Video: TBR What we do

Hi, my name is Mark Hocker. I'm the founder of The Boiler Room. I'd like to take you on a little tour of what we do at The Boiler Room. Basically, there's four video clips that I'm going to show you. That pretty much sums up what The Boiler Room does. First of all, we like to create a character, typically a three-dimensional character. The character I'm going to show you is based off a real person, a person who used to work for one of our clients in the paper manufacturing industry for 42 years
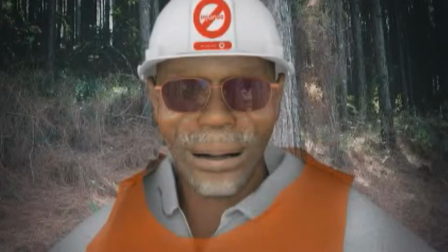this chap is in the forestry at the moment he's speaking 100% Zulu when he works inside the mills he speaks 100% English our software works on what we call phonemes a phoneme is the shape of the sound that comes out of the human mouth so basically we were wanting to speak Japanese
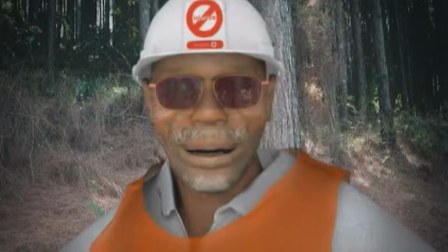we record a Japanese wave file and put it in and he will speak Japanese and lip-sync so He's like a news
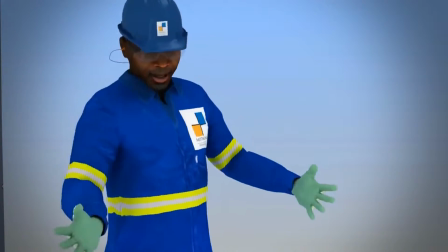presenter. He's our anchor person. He will explain the introduction to the story and then from there We can use him in other ways. Here's another good example. We've got our hero our mascot our presenter One of our clients has got a rule.
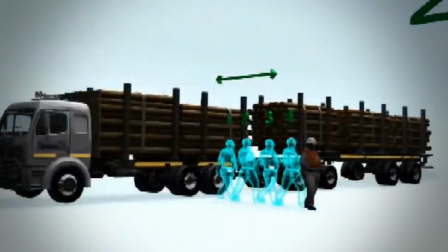You must be 20 meters from a vehicle How do you explain 20 meters on a literate person?
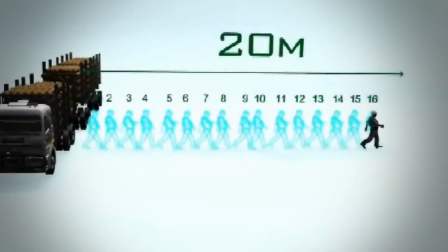I don't carry a tape measure around. How do we get these people? let's do roughly 20 footsteps that's a good gauge of roughly 20 meters all
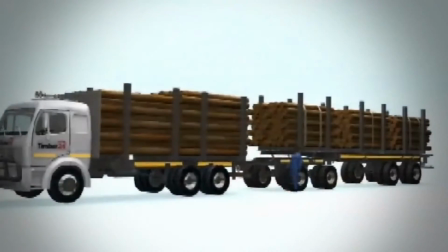right we've established distance but why this silly rule at the moment we've got a guy loading
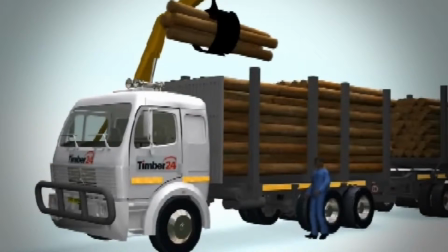a timber truck and this guy's on the other side of the timber truck and voila
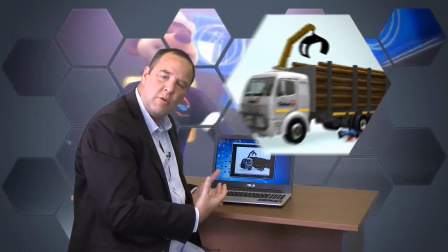boom we show the consequences of incorrect actions a lot of companies spend a lot of money on safety and a lot of money you're working out your unit standards. We show you why we have these standards in place. The next clip I want to show you is why Boiler Room are very different to pretty much everybody else. We work as visual communications people. We like to tell a story visually. That means we do the visuals and then a script later. We don't do the script and try and match the video up.
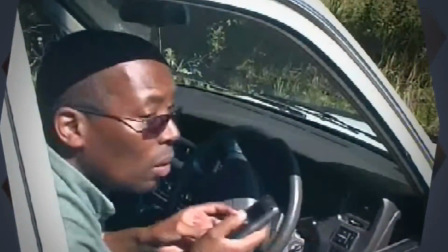In this clip here, do you see what's going on.
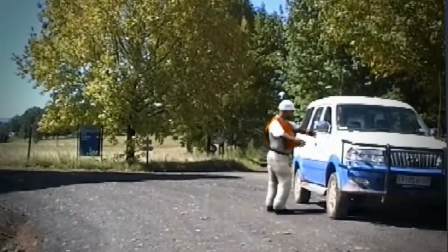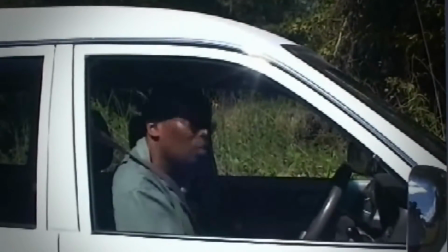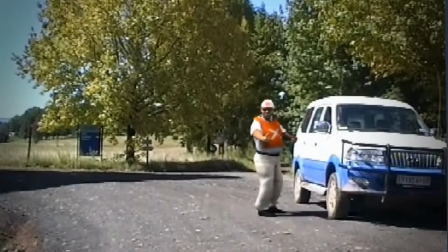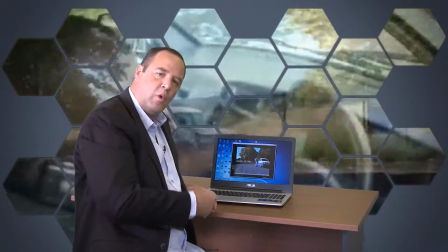Well, our three-dimensional character has walked into a real live pre-shot scene.
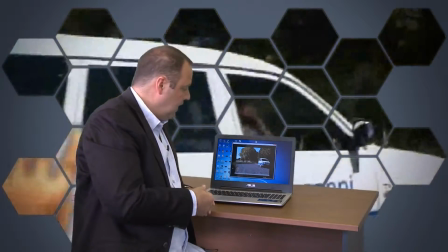Obviously, we've taken into account safety. What the guy has done has stopped a vehicle.
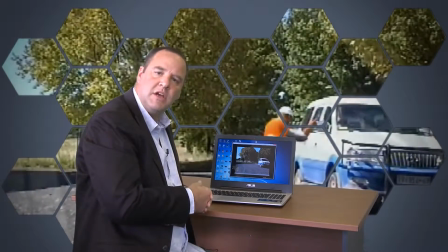The guy is talking on a cell phone. That's illegal with our customer here. So with his action, he said, why are you on the cell phone?
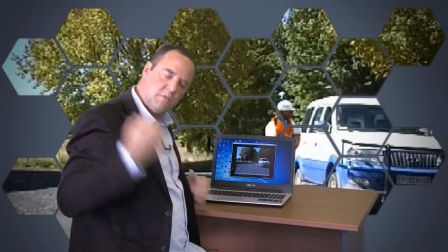And the guy's, oh, sorry, puts the phone down. And he says, where's your seatbelt? Okay.
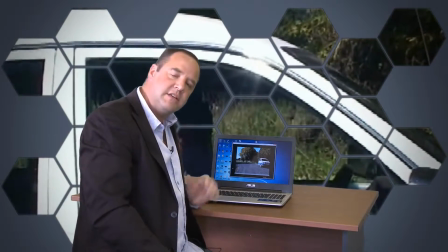The real person puts his seatbelt on. The scene is now addressed. It's been made safe.
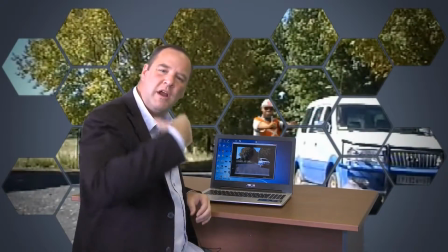We give a thumbs up and the character disappears. That's what we do. We bring animation over the top of visuals and there was no audio there.
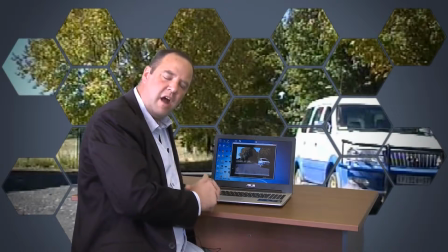Yet we're telling a story. 90 to 95 percent of our storytelling is all visual.
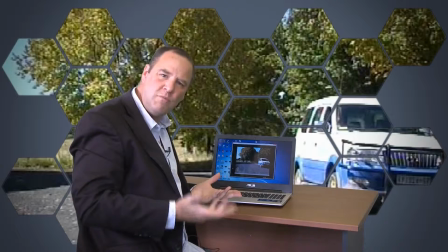We rely on this playing in maybe a lunchroom with no sound and you'll still understand what's going on.